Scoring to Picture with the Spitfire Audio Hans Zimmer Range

So it's a fairly simple piece, but I really look forward to hearing what you do with this video, and you can download it down below for free and then share it with us with the hashtag HansZimmerMonth.
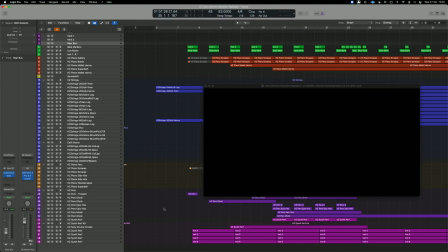So I'm going to break this down into library by library, and I started by just trying to set a pace for the film,
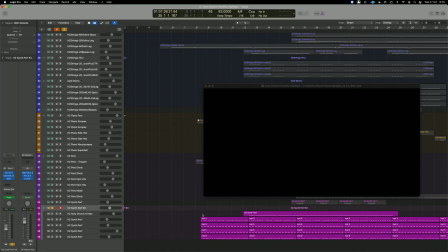and I've got these Hans Zimmer Synth Performance Kit here from the HZ02 library.
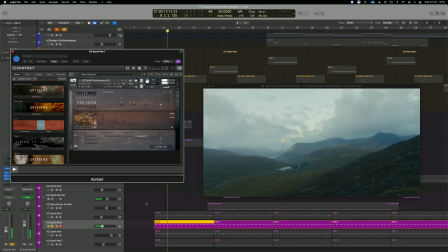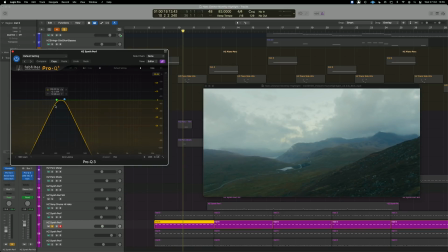Now, I've filtered this quite a bit. As you can see, I've EQ'd out just that resonant tone, and then I've used a noise gate here to come away quite quickly because I wanted to add some distortion as well. So by pairing these all together, we get something that's quite punchy, but also has quite an upfront, slightly distorted sound. Now, this is really kind of the kind of heartbeat-like thump that you hear the whole way through the piece. The tempo doesn't change, so it's quite driving, and this helps to deliver on the brief of the film, which I had, which was just to kind of basically make it bigger and bigger until the very end to match the images that we see on screen.
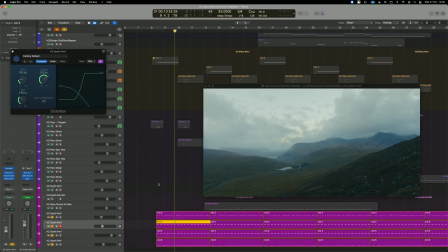So then paired with that, I've also added some other elements as well, some little bits of ear candy.
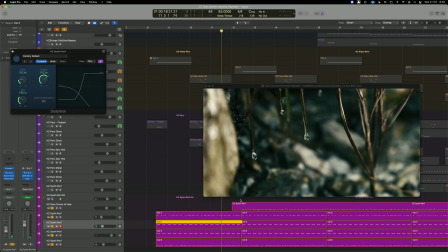And you can see a little bit later on, I've also added some hi-hats from the Sony stage as well.
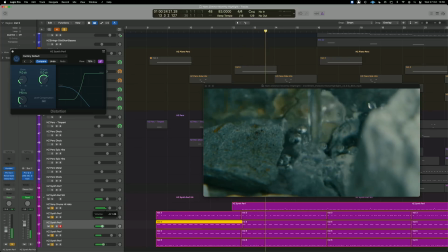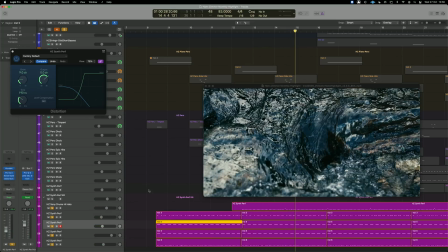Now you can see for the most part, I'm not actually trying to hit particular hit points. The main ones that I was trying to go for was this establishing shot that we see here. And I think the movement of the camera helps there to know that we're in motion at that point.
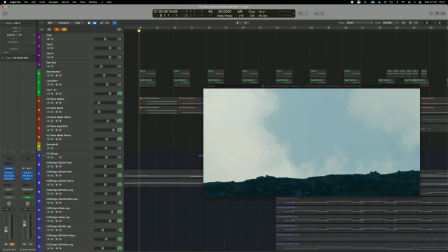And of course, the whole way through the film, there's more and more water building up. Next, just to help with the kind of structure of the piece, I created these little beat markers.
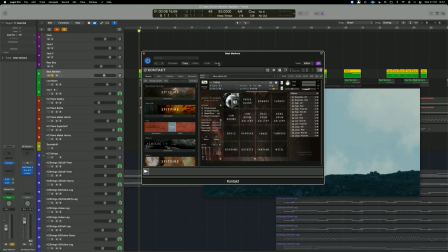And this is actually from Hans Zimmer Percussion. And I just thought, I'm just going to take a taiko and just put it in there and see how it sounds.
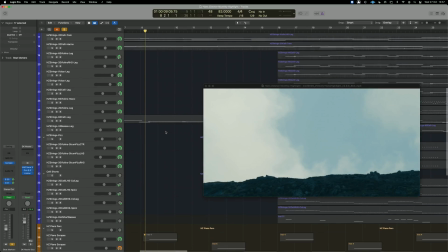So when we listen to them paired side by side,
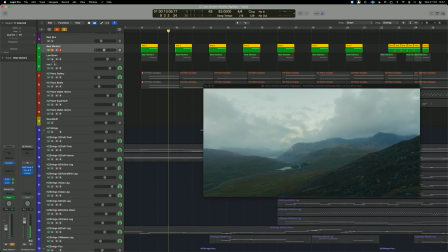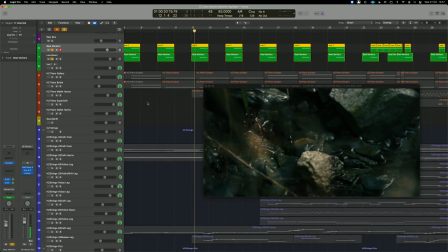now you can see that I'm not actually hitting directly on the cuts, and I would always say that if you're trying to write for picture, it doesn't always work really well to have things going straight on every cut. That can sometimes look a little bit amateurish, but also if you're doing this, you're working on a film with somebody, the editor could always move a couple of frames either side if they needed to. So I think always try and prioritize it sounding lovely and sounding musical.
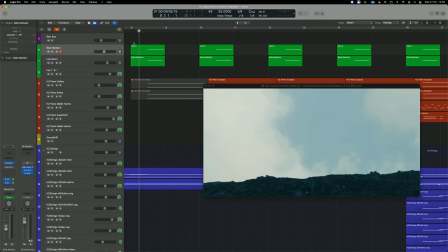Now you might have noticed that this has a slightly tonal sound to it, these beat markers.
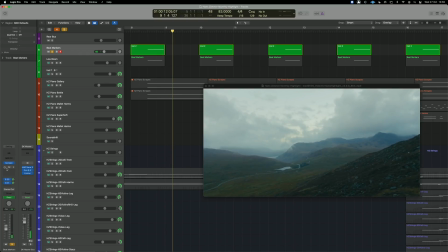And if I just add this EQ just to accentuate that.
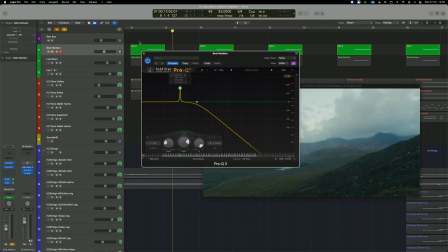It's a low C sharp.
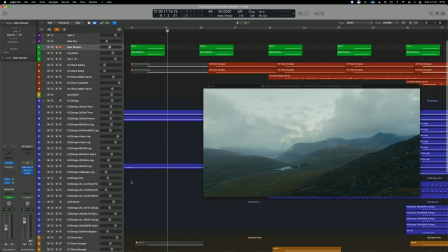So with that in mind, I decided that I'd actually start with a bit of timpani just to help bring that out.
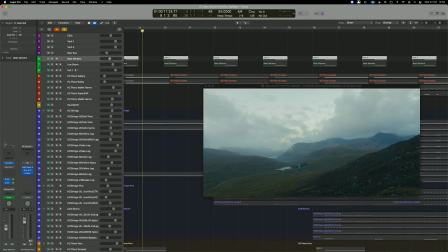So when we hear them combined, and this EQ is now kind of disengaged,
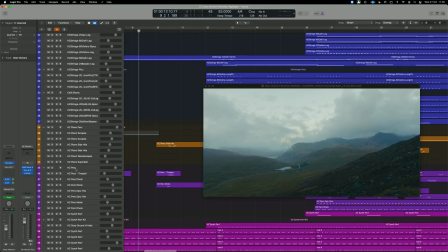just helps to bring that out a little bit. So that actually informed the harmony quite well. Now, if I move on to the Hans Zimmer percussion, you can see I'll actually pair these together.
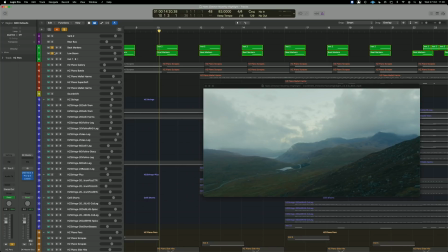I should have moved these further down really, but let's just have a listen to these all together.
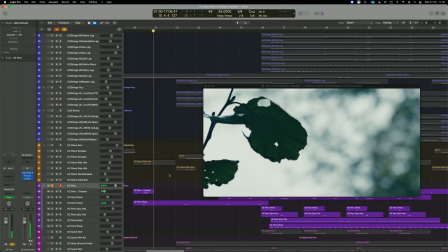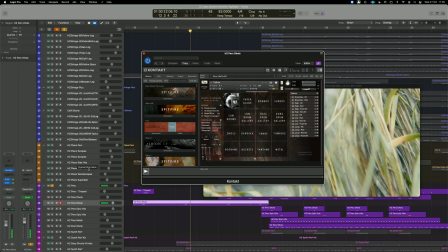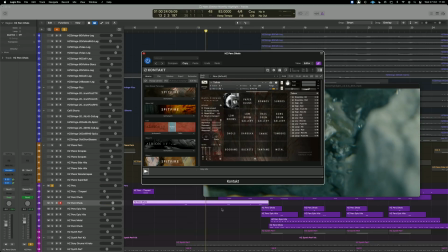These really help to kind of anticipate what the next beat is going to do.
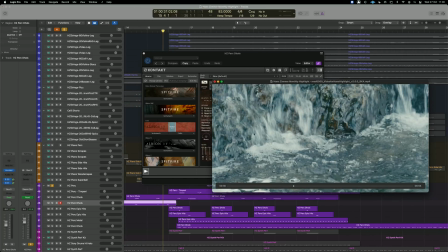And if we move a little bit further along here, when it really starts, when the water starts to kind of flow much more quickly, you can see that we've got a lot more hits going on.